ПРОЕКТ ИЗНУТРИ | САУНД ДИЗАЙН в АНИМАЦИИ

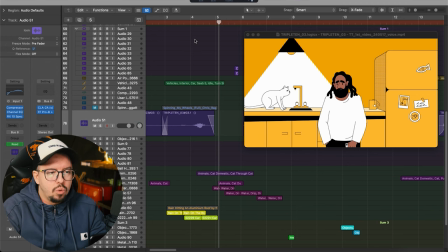И этим это я хотел подчеркнуть, проработав это, конечно же, и сделав саунд-дизайн. В этом и заключается саунд-дизайн. То есть раскрыть ту стилистику, тот характер, то погружение, которое закладывал в данном случае моушн-дизайнер, который сделал эту графику.
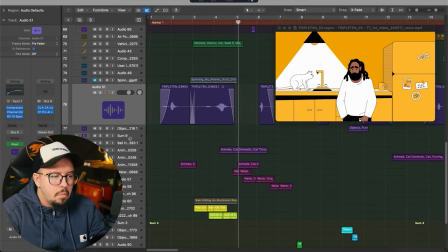И давайте послушаем, каким образом я это сделал. Я это сделал с помощью стилизованного звука бумаги и ударов по столу. То есть плотный низ,
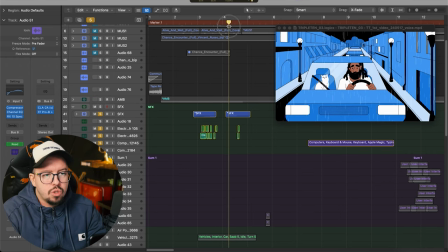потому что здесь у нас дома достаточно. тук тук тук тук тук плюс вот эти уже более мягкие переходы опять же дом в
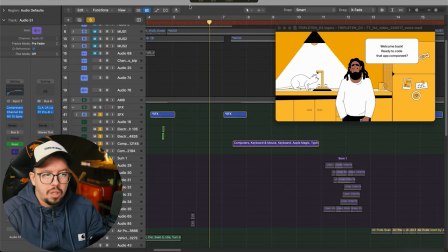кухню но все равно есть ощущение что как будто холодильник откуда-то упал вот
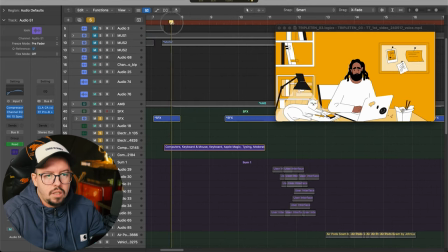это присутствует это есть и это нужно конечно раскрывать все то же самое касается
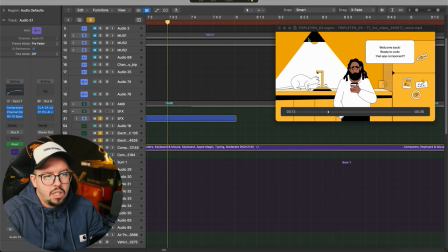определенных дальше переходов движения то есть у нас здесь есть люстра здесь есть лампа есть какие-то движущиеся там книжки бумажки и вот чтобы не как-то, ну, не раскрывать, то есть каждое движение нам тоже не нужно, нам нужно общую стилистику подчеркнуть. И я ее сделал характер и стилизацию благодаря вот этой бумаге, потому что бумага сама по себе, она уже как бы подразумевает определенный, ну, характер само собой, определенный ассоциативный вижен и мышление, да, то есть восприятие. Школа, бумага, ручки, какая-то бытовуха, повседневность.
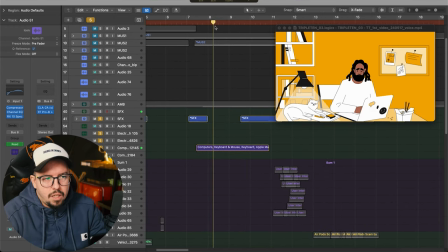Я здесь даже не стал делать акцент на лампочке, но вот в следующем кадре, вот где-то здесь,
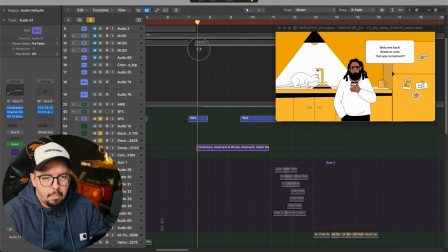вот здесь я сделал, потому что вначале нам нужно переход опять же сделать и сделать, погрузить акцент с повседневности, вот с этой, да?
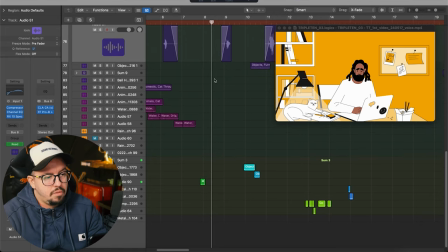А, нет, здесь есть, кстати, она где-то спряталась. А, она в другом слое. То есть акцент сделать все равно на главном герое.
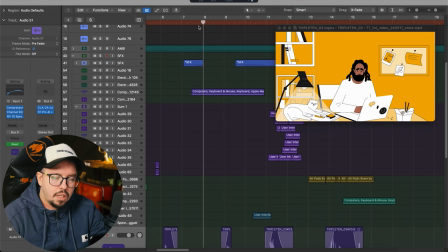И это происходит за счет печатания клавиатуры. Тут уже есть такие, ну, формат, скажем так, приоритизации, да?
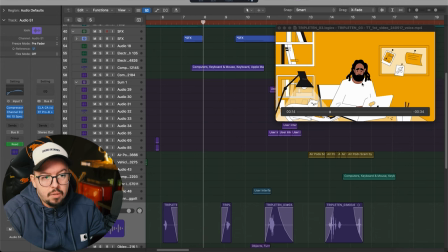То есть мы понимаем, что нам по звуку важно, да? У нас на первом плане лампочка и главный герой. Остальное, то есть какие-то моменты мы можем подчеркивать, это уже дело, дело ваше, скажем так.
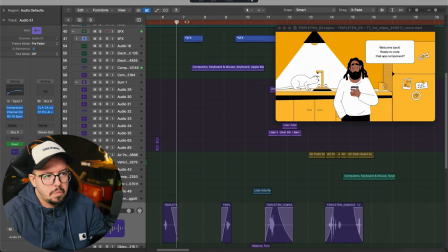Давайте еще раз послушаем.
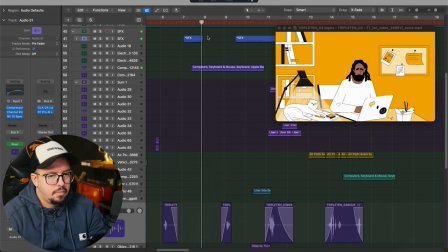То есть, если мы будем подчеркивать каждую книжку, бумажки там какие-то, да, еще, ручки или что это, а, не ручки, это еда, то будет перегруз.
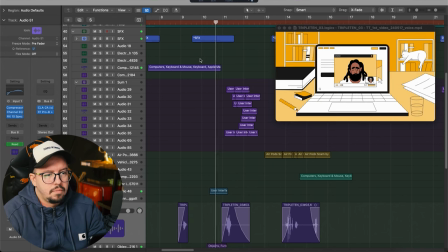Ручку, карандашик уронил котик, да. И вот сюда он перешел. И дальше у нас уже мид идет, колл с кем-то, да, я так понимаю, с учителем.
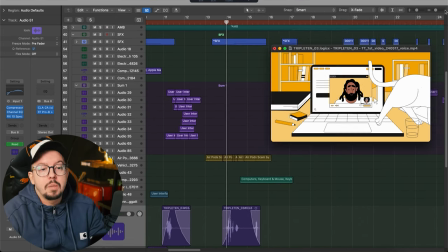Опять же, котик, котик. То есть, он уже, уже у котика даже раскрывается тоже. эмоционально подчеркивается настроение, то есть он урчит, он уже доволен,
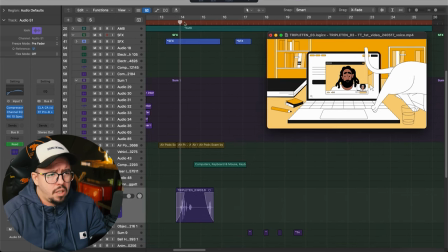он в тепле, он кайфует, хозяин учится, котик начал мурчать, вначале он грустный был, вот.
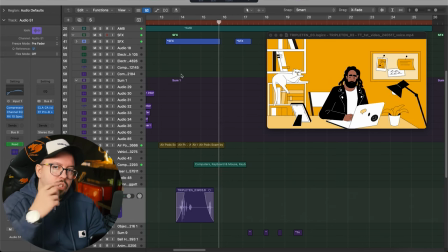Продолжает урчать, то есть это как такой склеивающий фактор, он там начал урчать, здесь продолжает.
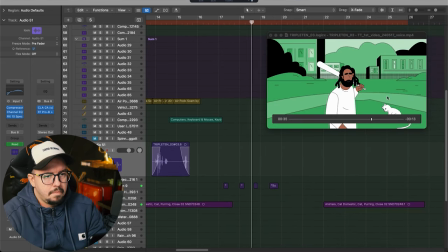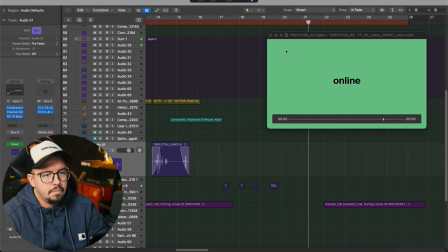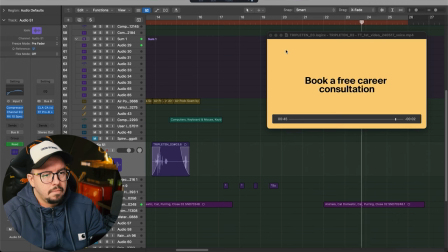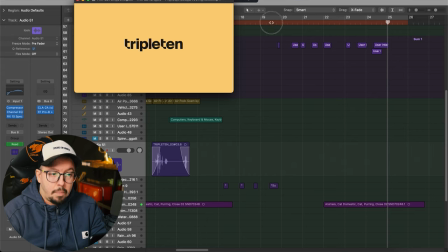Ну и дальше как фишка, во-первых, опять же, саунд дизайн.